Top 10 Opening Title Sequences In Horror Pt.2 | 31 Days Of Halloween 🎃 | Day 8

Justin here, what is going on? Thank you guys so much for stopping by for another episode of 31 Days of Halloween. I am posting a brand new horror themed video every single day in October. Make sure you're subscribed with notifications on so you don't miss a single upload this month.
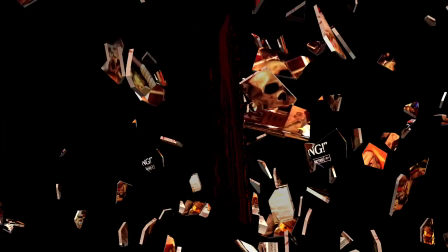0:23 Next up in our top 10 horror opening title sequences is the classic werewolf movie Ginger Snaps.
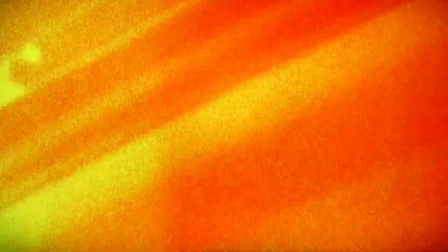0:31 The first in a considerably well-made trilogy Ginger Snaps is an absolute modern classic as far as werewolf movies go.
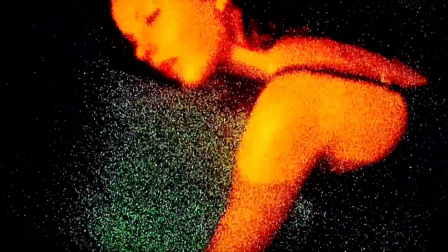0:38 The movie follows two detached and death-obsessed teens with the suicide pact and a knack for cooking up creative
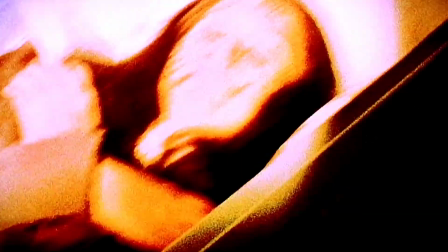0:43 ways to die as a form of entertainment and a cruel torment to their clueless but well-intentioned parents.
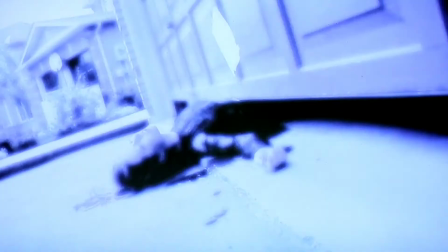0:49 This title sequence was shot using a combination of grainy film slides, photographs, and 16mm film.
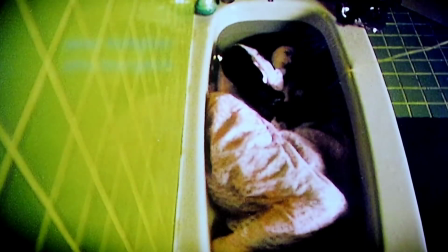0:55 The sequence is a compilation of their most morbid and gory death recreations.
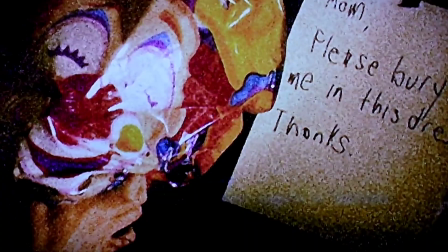1:00 Combined with creepy original music from Michael Shields, it really fits the bleak yet humorous tone of the flick and the practical effects are fantastic.
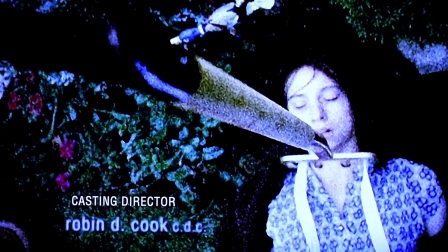1:08 This movie has balls and those balls are in full display from the opening moments.
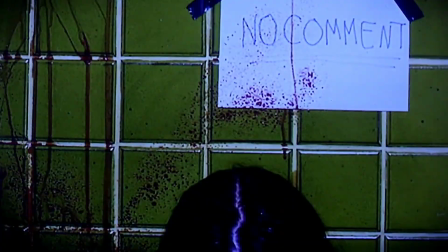1:13 This innovative and influential Canadian classic is a must-see film for horror buffs.
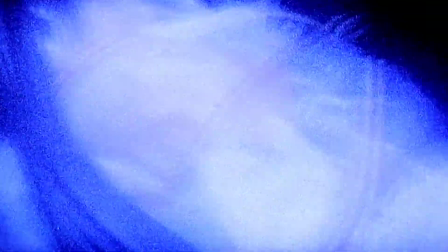1:18 Ginger Snaps is not only my favorite werewolf movie, it's also in my top 10 or top 15 horror movies of all time. I absolutely love Ginger Snaps. All three installments in this series are fantastic.
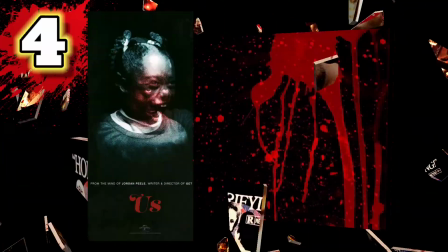1:30 I highly recommend checking out the Ginger Snaps series. Coming in at number four, Jordan Peele's Us.
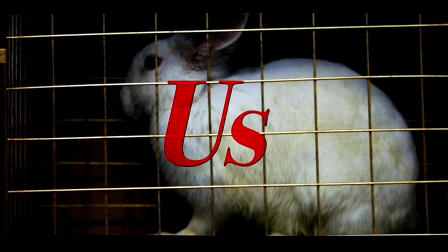1:37 Now some of the title sequences on this list have been elaborate or highly detailed in nature with many different setups or fairly meticulous animation,
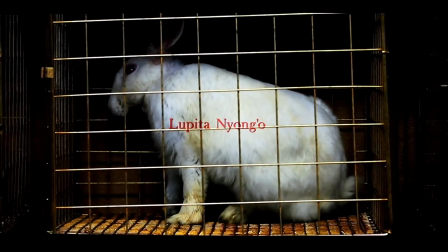1:46 but our next opening segment is an extremely simple shot. Jordan Peele's title sequence for his groundbreaking film Us offers a uniquely
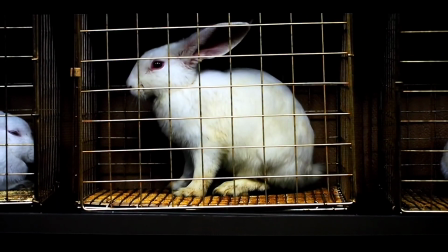1:54 basic static wide shot that slowly zooms out on a wall of caged rabbits.
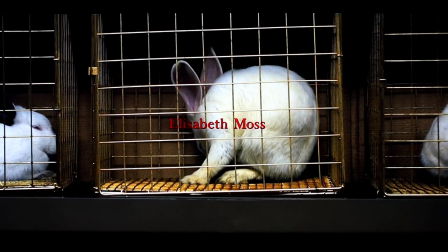1:59 Although the shot is simple, the subjects featured tell a bigger story.
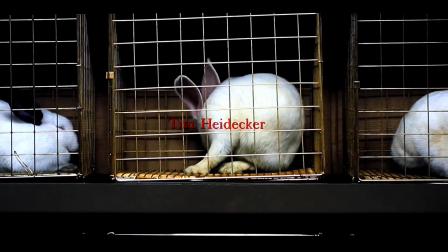2:02 The rabbits are one of several recurring images or symbols in the film, whether showing up on characters' clothing or as stuffed animals or toys throughout the movie.
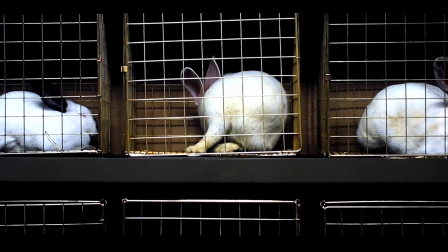2:11 Of course, it's discovered that the tethered survived underground by eating these test rabbits after they were abandoned,
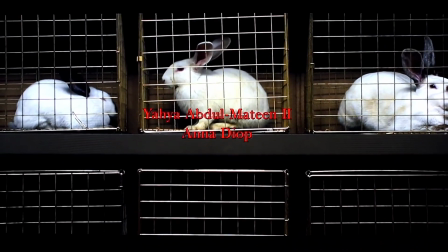2:17 but it's also a metaphor for being test subjects themselves, which the tethered were. But rabbits have also been known to symbolize rebirth.
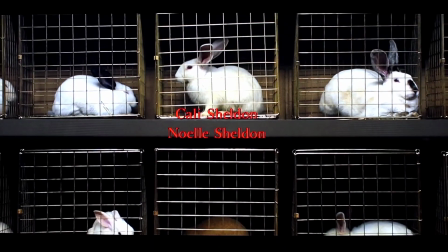2:24 It could be said that the rabbits represent the rebirth of the tethered as they make their way to the outside world from the underground Isolation they've
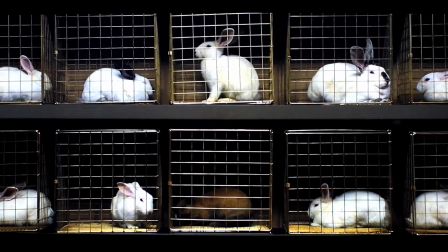2:32 emerged from even if that all seems a little far-reaching one cannot deny the powerful image of those poor souls trapped in those cages What a unique intro and what a fantastic movie. I loved Jordan Peele's get out, and I thought us was fantastic as well
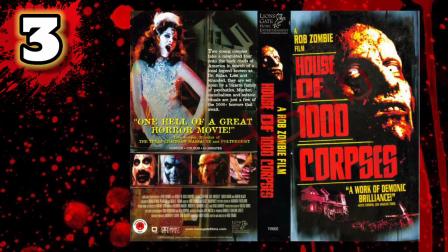2:46 Number three Rob Zombie's house of a thousand corpses filmed in the year 2000,
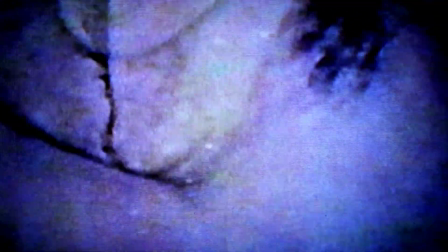2:52 but not released until 2003,
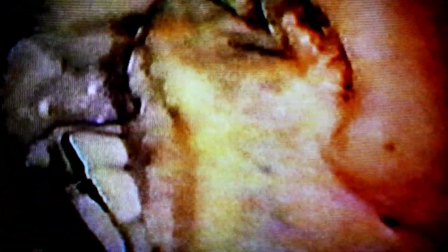2:54 Rob Zombie's modern cult classic debut feature House of a Thousand Corpses has a particularly unique and grotesque opening sequence.
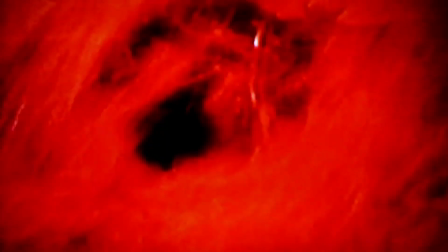3:02 Shot a full year after principal photography on the film was actually wrapped,
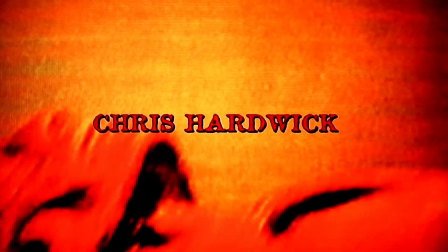3:07 the opening title sequence as well as insert cut-in shots were filmed at Rob Zombie's house and in his basement.
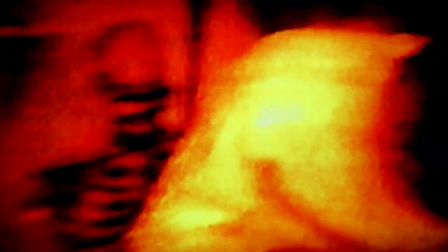3:13 The shots featured small, hardly noticeable cameos of Rob Zombie himself as well as Bill Moseley and Sherry Moon Zombie.
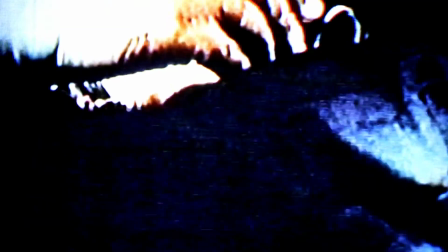3:20 I love Zombie's earlier work and I especially love this film. Some say it's his masterpiece.
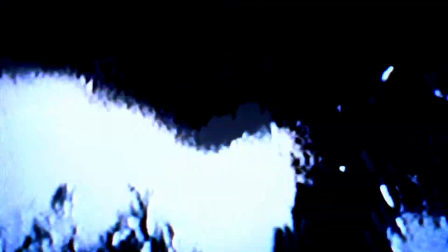3:25 Hopefully he goes back to the basics and makes another standout film like this again. What a classic movie for the Halloween season. Say what you will about Rob Zombie, I absolutely loved House of a Thousand Corpses as well as Devil's Rejects. Some of the others are hit or miss, but they still have a pretty cool aesthetic. We'll see what he does next. I hope it's good.
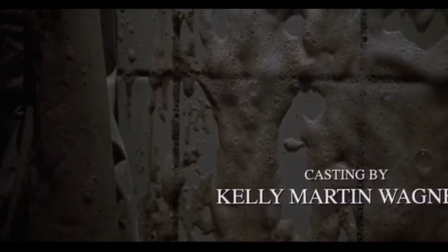3:43 Number two, Eli Roth's Hostel. Another one of my absolute favorite movies of all time and one of the more gross movie openers
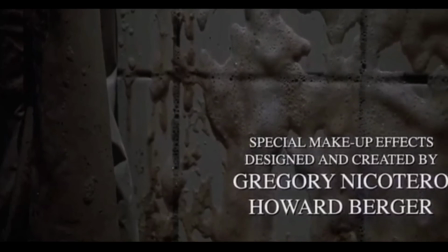3:52 comes a little gem from the love it or hate it torture porn era heydays of the early 2000s,
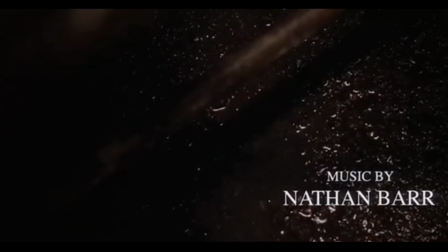3:58 Eli Roth's innovative and highly divisive Hostel. Released in 2006,
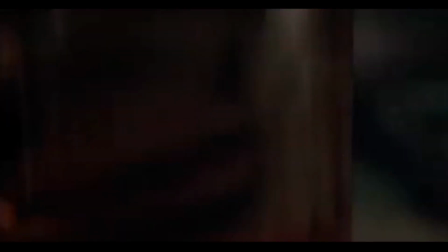4:03 Hostel tells the controversial story of international tourists butchered and killed for the pleasure of the highest bidder, guilty only of being in the wrong place at the wrong time.
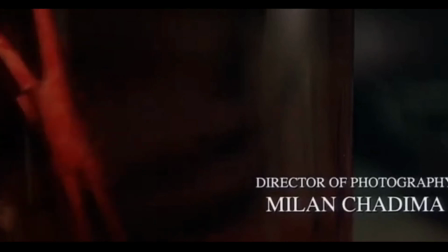4:12 The sequence shows a low-level associate of the elite hunting organization cleaning up after one of the brutal murders of one of these innocent and hapless travelers.
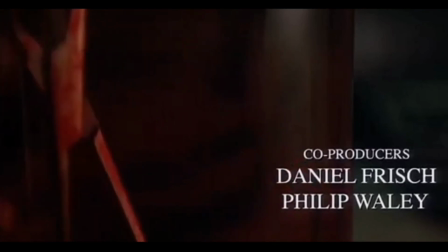4:20 The creepy ominous whistling, the shots of crude medical equipment,
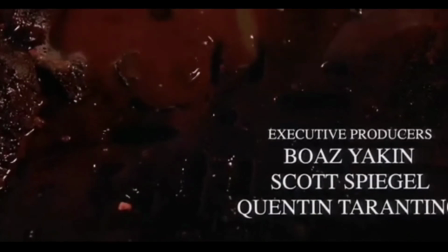4:24 blood and bone fragments slowly oozing down a rusty drain definitely gives you a feeling of dread.
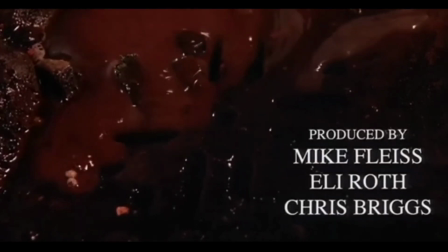4:30 If a film is this bleak from the opening seconds, well it pretty much tells you it's only gonna get more depraved from there.
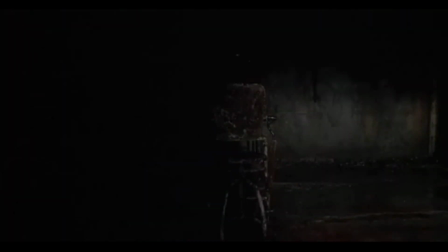4:37 Hasta will always hold a special place in the depth of my black horror heart. Eli Roth gets a little bit of hate every now and then but I think he made a fantastic debut three films with Cabin Fever, Hostel, and Hostel 2. I absolutely love those movies. They are in my top favorite movies of all time. Now, the number one on our list, Stephen King's The Shining.
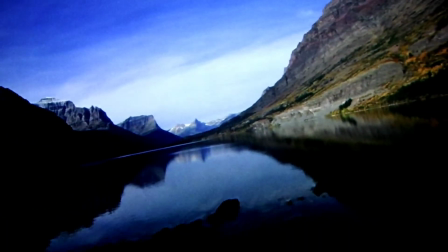4:58 After turning down the opportunity to direct The Exorcist 1 and 2, Stanley Kubrick instead declined both to direct the next film on our list.
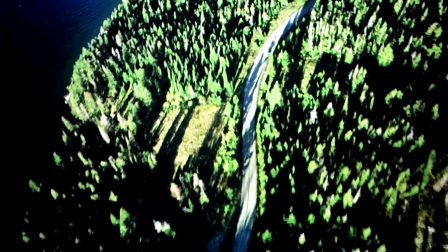5:07 1980's The Shining is one of the unique entries on our list in that it doesn't have the same spooky ghosts, demons, or depictions of death and other horror tropes in its opening,
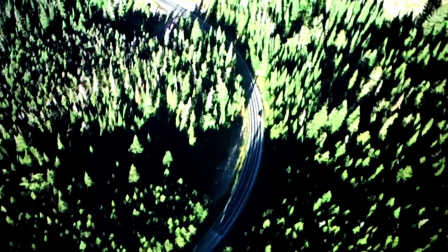5:16 but instead opts for serene aerial shots featuring ominous yet stunning helicopter footage of the Torrance family vehicle as it heads to
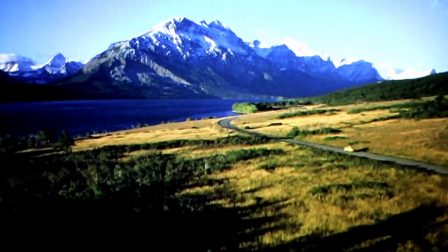5:24 the Overlook Hotel for the family's doomed extended stay. The sequence features the mountain ranges of Glacier National Park shot by Greg McGillivray,
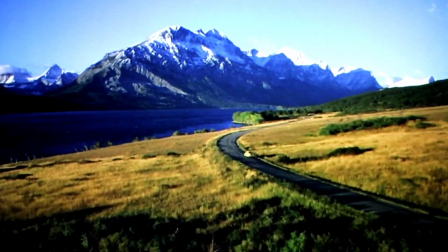5:32 who was handpicked by Kubrick after the director deemed his own second unit film crew incompetent for
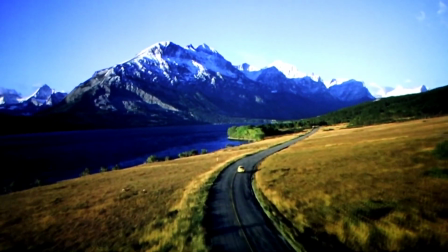5:38 declaring the National Park location uninteresting after a failed prior attempt at shooting the sequence.
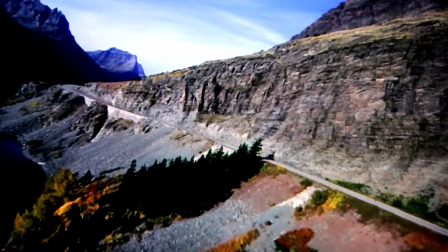5:43 It worked out for the best as it's some of the most breathtaking cinematography in the entire film.
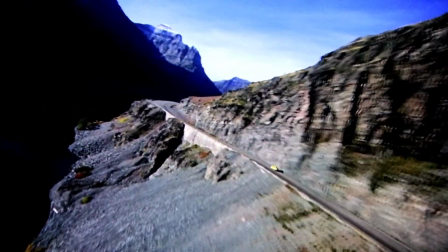5:48 It's crazy to think that even amateurs could get these shots nowadays with even a basic drone. Shining is an undeniable classic. I absolutely love The Shining. It's one of my favorite movies to revisit year after year. Now we have our two honorable mentions, one of which which was kind of somehow it slipped my mind and it probably should have been in this list, and that is Trick or Treat.
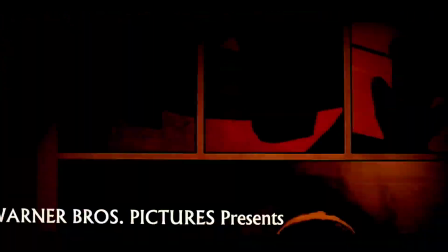6:09 Michael Dougherty's Halloween movie, Trick or Treat, is an absolutely modern classic.
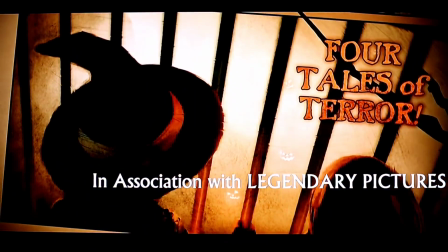6:14 I love this movie. It's one of those rare, in my opinion, perfect horror films.
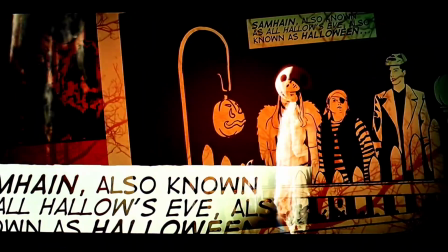6:20 From beginning to end, it is just a perfect horror movie,
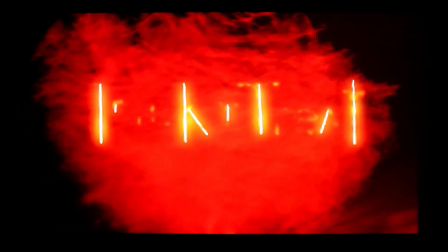6:23 and this opening title sequence is so cool as we get shots of our iconic Sam character as well as other animated shots from the movie. This movie is just fantastic. If you have not seen Michael Dougherty's Trick or Treat, do yourself a favor and watch that immediately.
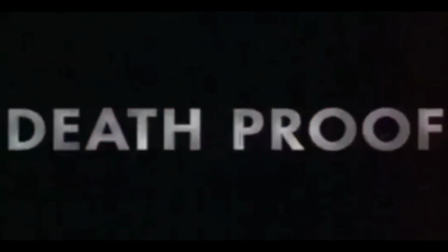6:38 The next honorable mention is Quentin Tarantino's Death Proof. I love this opening title sequence.
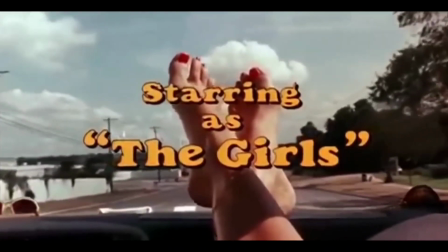6:44 The feet in front of the window is so cool. It's been debatable if this movie is a horror movie or not.
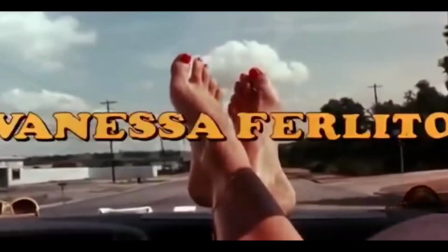6:50 I actually do consider it a horror movie. It's a slasher movie in my opinion. If you haven't seen Death Proof, it was part of the Grindhouse double feature along with Robert Rodriguez's zombie movie Planet Terror. Both are fantastic movies in the throwback Grindhouse style. I definitely highly recommend both of those films in Grindhouse, Planet Terror and Death Proof. All right, guys, that is all I got for now. Thank you so much for stopping by for another installment of 31 Days of Halloween. I'll be back every day this month with a new horror video for you guys. Thank you so much. Stay weird. And until next time, bye.
I love movies.
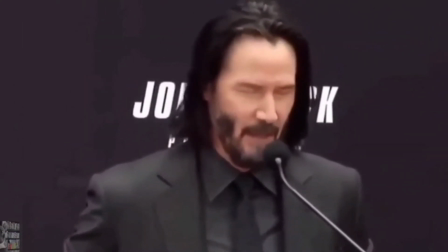7:29 Gosh I love movies. I love watching them and I love making them.
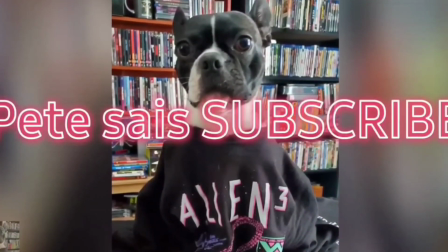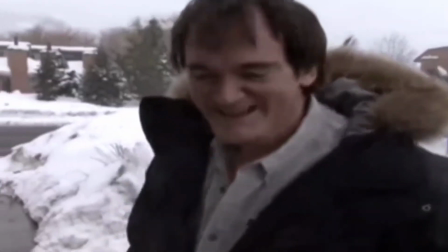7:44 Nah I can do it.